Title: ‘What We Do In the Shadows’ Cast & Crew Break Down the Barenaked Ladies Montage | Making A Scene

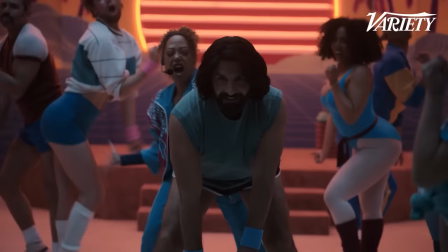Who knew that living as a human would reignite the zeal for life I thought to be long-term.
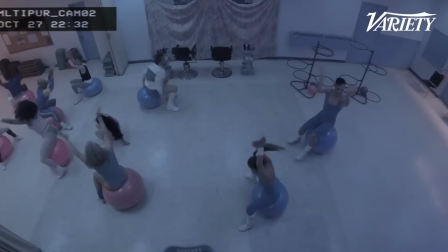We talked a lot about what this cult looked like for a while. They were more like yoga vampires and it was more hippy-dippy. Laura Montgomery, our costume designer, was actually showing us costumes for the background dancers in the routine. And they had these kind of 80s style unitards and they were so funny. And we all kind of hooked into that. And Stephanie took a whole new pass at the script to work in all of these 80s references.
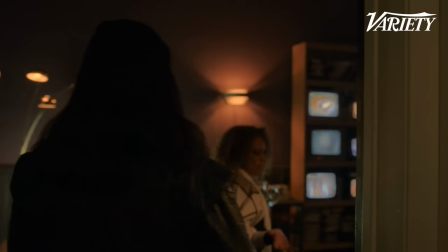It just felt more exciting and I think funnier to just have this vampire sort of stuck in the 1980s. And that sort of felt like it was more fun visually and something we hadn't necessarily seen before on the show.
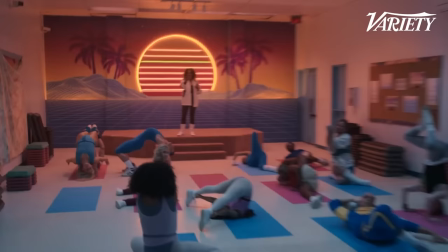Kate Bunch, our production designer, came up with this sun design to play into the theme of them
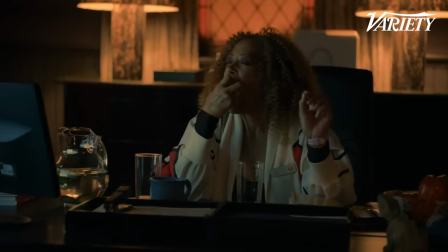wanting to be human and enjoying things that were human and that they maybe otherwise couldn't experience.
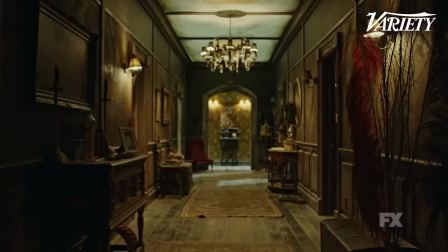It was Shane and Kate Bunch and their art department is incredible. All of the sets on the show, they really are some of the most intricate, detailed, complex sets I think I've ever stepped onto in my entire life that do kind of rival like Disneyland level ambience.
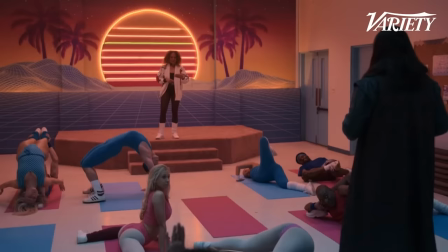But for the wellness episode in particular, we were looking for something that felt the opposite of what we had been doing for most of the show,
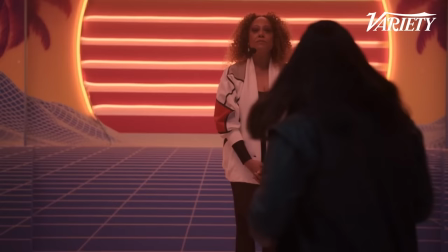We were looking for something that did not feel vampiric at all. It was like we wanted fluorescent lights.
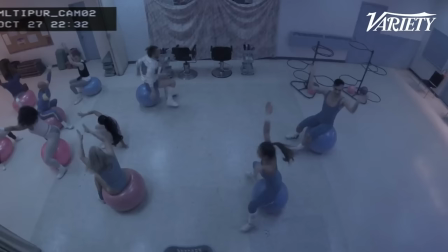We wanted gross floors and really bright colors. And you just kind of wanted to be reminded of middle school a little bit. I watched a lot of 80s movies in preparation for directing the Wellness Center.
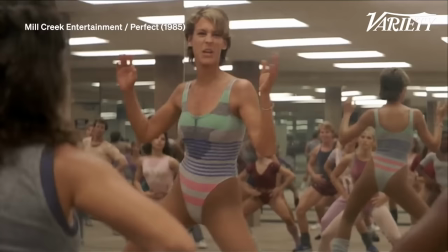But the one that I think was most influential to my thinking was this movie Perfect. Our Jamie Lee Curtis is an aerobics instructor, and there is an extended three-minute scene of aerobics, which is almost entirely hip thrusting.
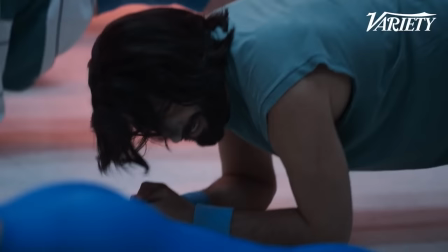And so I actually sent that to our choreographer, Amy Wright, and said, please,
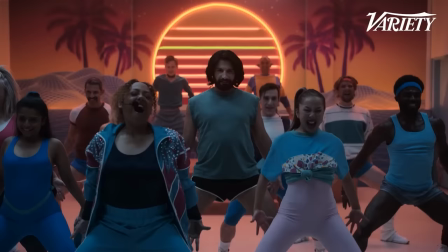this needs to be like the key thing that they do is just hip thrusting. It's so ridiculous.
Jane is just so alive and electric. She has changed my life.
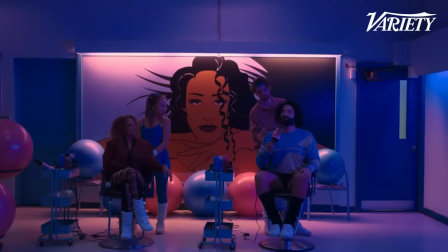Well, the wig was the creation of our wonderful hair designer, Tamara Herrick.
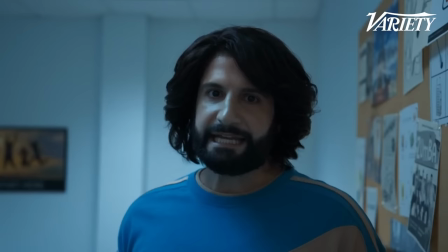That was actually like a prototype that we weren't going to shoot with, but it was so good. And it looks so amazing and like Kay Van's real hair that we went with it.
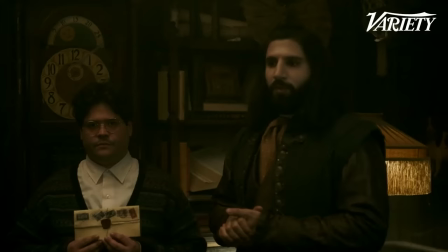I'm kind of used to Nando being all kind of bouffant-y and puffy around the ears.
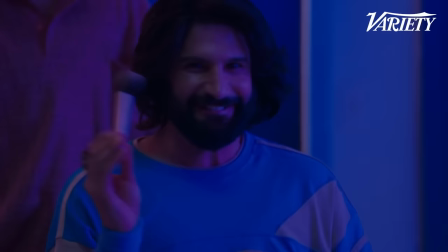And suddenly I've got this short kind of John Travolta style wig. And, you know, I felt like, wow, I'm really, you know, Nando's really changed. Because he's usually wearing four layers, you know, leather jackets and capes and stuff.
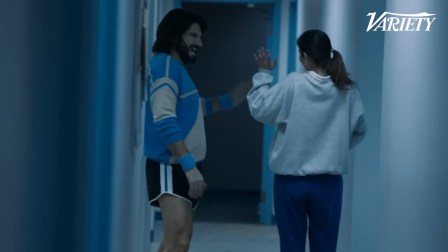So you feel kind of quite protected. But then when he wears something, you know, like a pair of skimpy shorts and, you know, a little crop top, you feel more vulnerable.
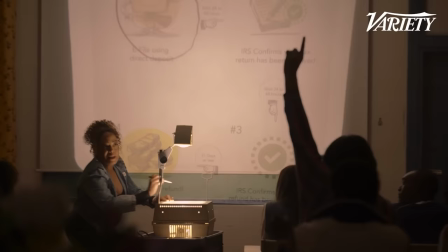But then he is in a vulnerable place. So that kind of, it helps.
Yes, Nandy.
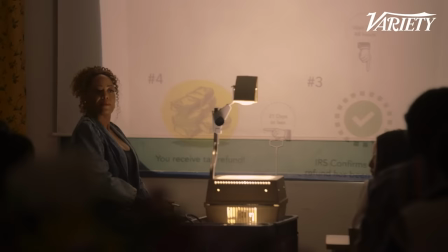Yes.